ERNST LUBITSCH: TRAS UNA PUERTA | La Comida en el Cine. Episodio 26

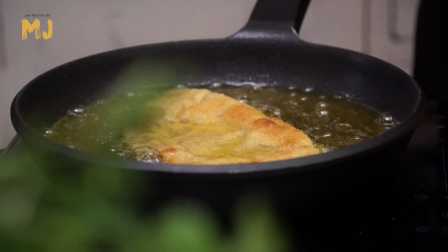Lo dejamos sobre papel de cocina para que escurra el exceso de aceite.
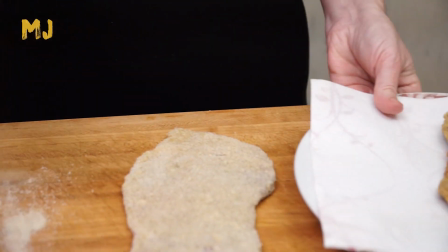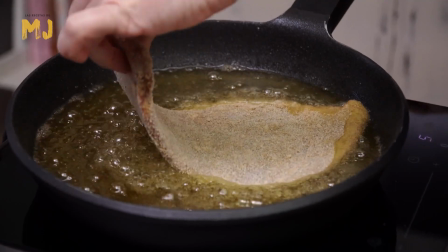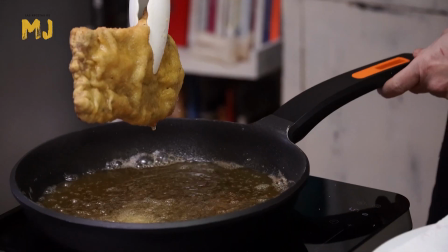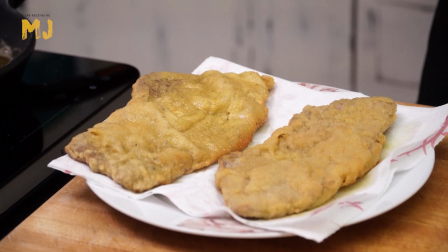Este plato admite todo tipo de acompañamientos. Uno de los más típicos es una ensalada de patatas con perejil.
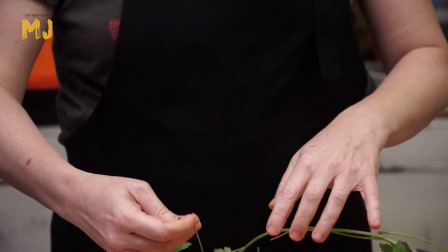Empezamos preparando el aderezo. Para ello picamos un poco de perejil fresco.
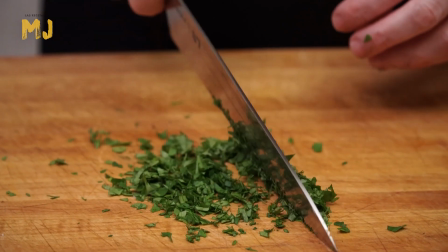Echamos en un bol y añadimos un chorrito de aceite de oliva virgen extra. Mezclamos bien y listo.
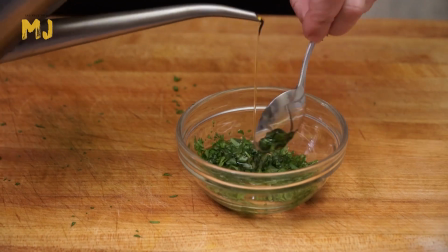Salamos unas patatas que ya tenemos cocidas, frías y cortadas al gusto.
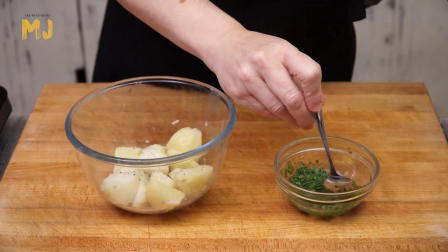Echamos también pimienta negra recién molida. Para terminar echamos el aceite con el perejil y mezclamos bien.
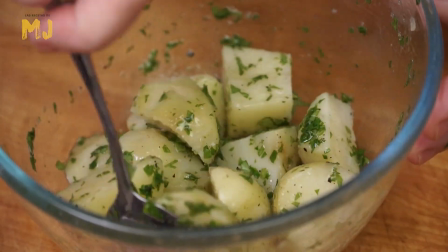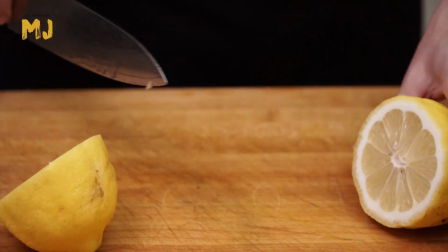Otro de los acompañamientos que no suele faltar en el escalope vienés es una rodaja de limón que exprimiremos justo antes de comer.
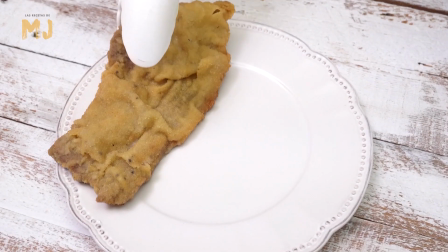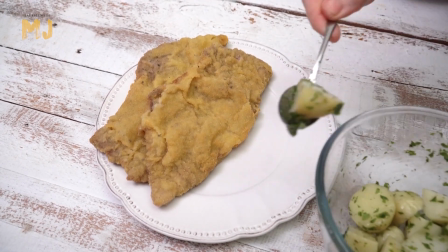Servimos el escalope acompañado de las patatas con perejil, y los gajos de limón.
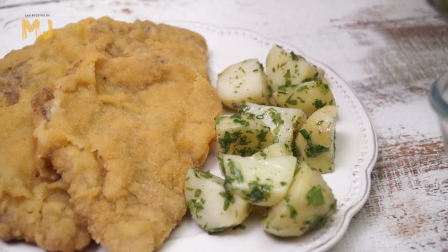Como salsa podemos poner una mayonesa, ketchup o la que os apetezca o tengáis por casa.
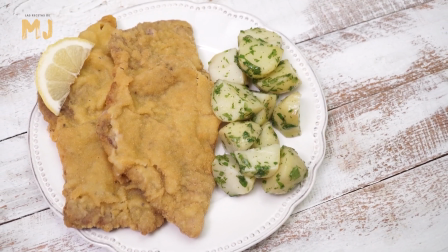No es imprescindible pues el escalope está rico por sí solo. Como veis, una receta muy sencilla y rápida de preparar.
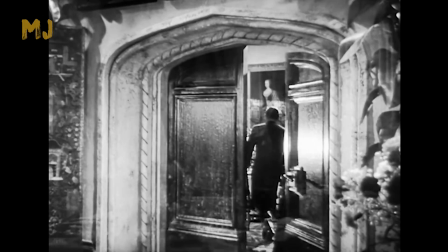En Ángel, Lubitsch nos privaba de la cena para estimular nuestra imaginación.
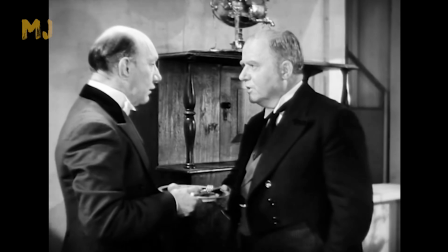Los sirvientes nos iban informando de cuánto sucedía, dando un toque de humor a una situación más dramática que cómica.
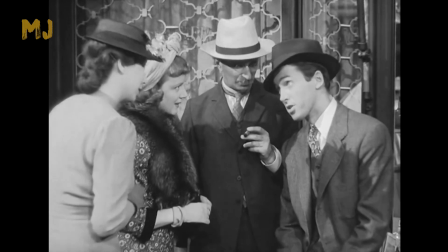En el bazar de las sorpresas, el director repite la jugada,
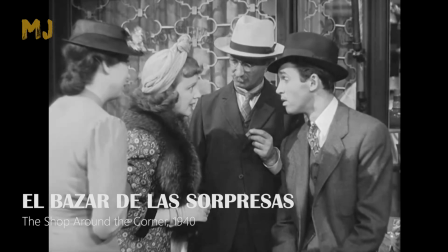pero lo hace justo al principio y por tanto con otra intención.
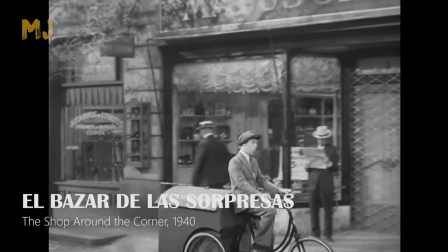Estamos en Budapest, a las puertas de la tienda de regalos Matuszek y compañía.
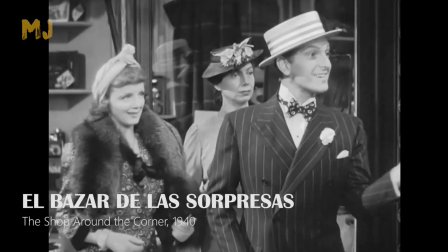James Stewart, el jefe de vendedores, explica al resto de empleados la cena que tuvo con el señor Matuszek la noche anterior.
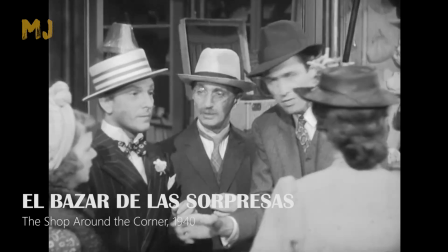Con esa información nos hacemos una idea rápidamente del tono de la película, de la relación entre todos los personajes,
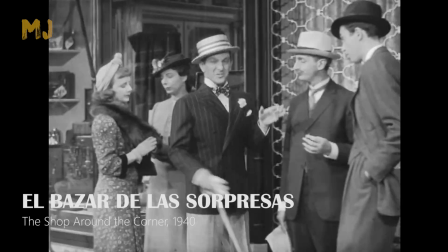de la situación vital y económica en la que están y del mundo de apariencias en el que viven muchos de ellos,
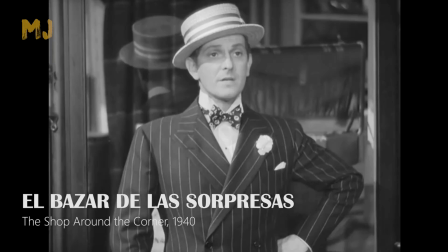señor Matuszek incluido. Vadas, el soplón, es aislado o desplazado del encuadre.
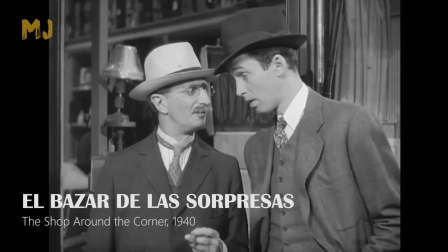Pirovich, el amigo y confidente, no se separa de Kralik, el personaje de Stewart.
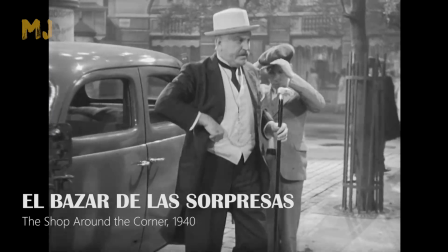La llegada de Matuszek desestabiliza al grupo, desordenándolo, muestra del temor que infunde.
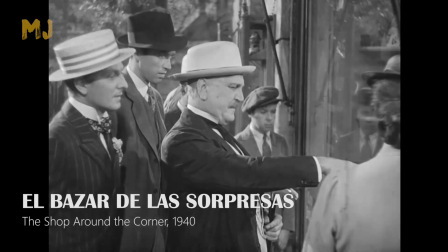Pero la película es una comedia, y toda esta presentación está repleta de pequeños gags.
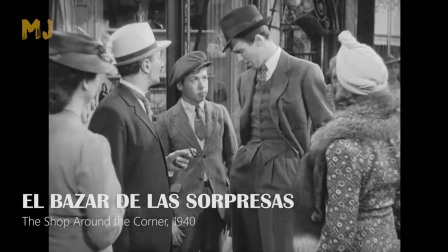Por ejemplo, Kralik nada más llegar pide a Pepi, el recadero, que le traiga bicarbonato, debido al exceso de comida durante la cena.
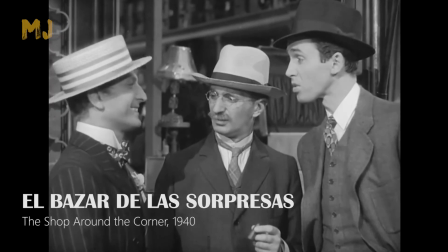Siete platos más los entremeses. Cuando el señor Matuszek llega, le pide a Pepi exactamente lo mismo,
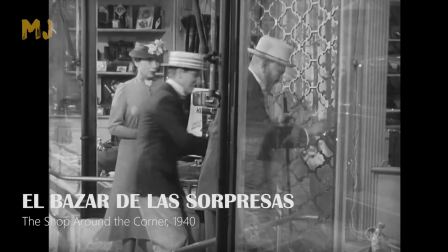lo que demuestra que la cantidad de comida también fue excesiva para él.
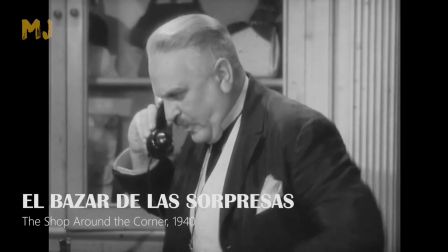Es un gag, pero también una manera de describir al hombre, empeñado en impresionar incluso a su empleado.
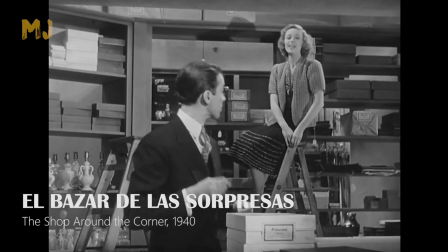El bazar de las sorpresas es una de las comedias románticas más imitadas de la historia.
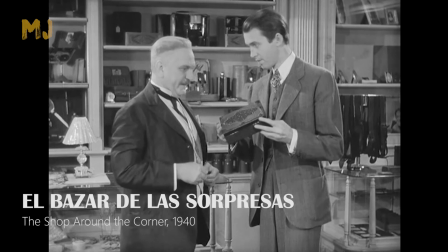No solo por su impagable galería de personajes secundarios, o en su manera de presentar, desarrollar y resolver cada situación,
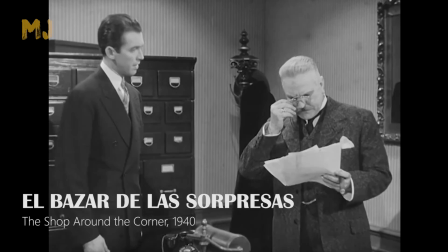sino en sus más pequeños detalles, desde la mirada del jefe que refuerza su desconfianza,
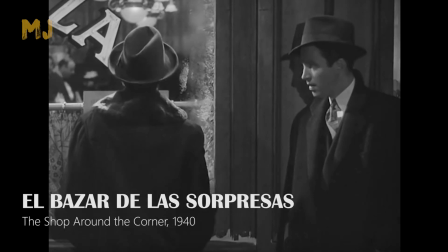la manera de contar sin mostrar en la escena de la cafetería,
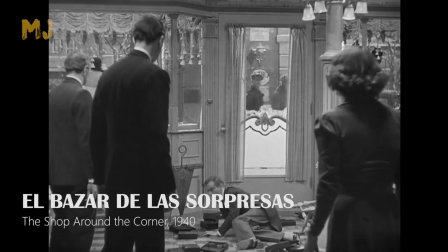las cajas de música con las que choca Badass y que son recogidas por los demás, desentendiéndose del accidentado.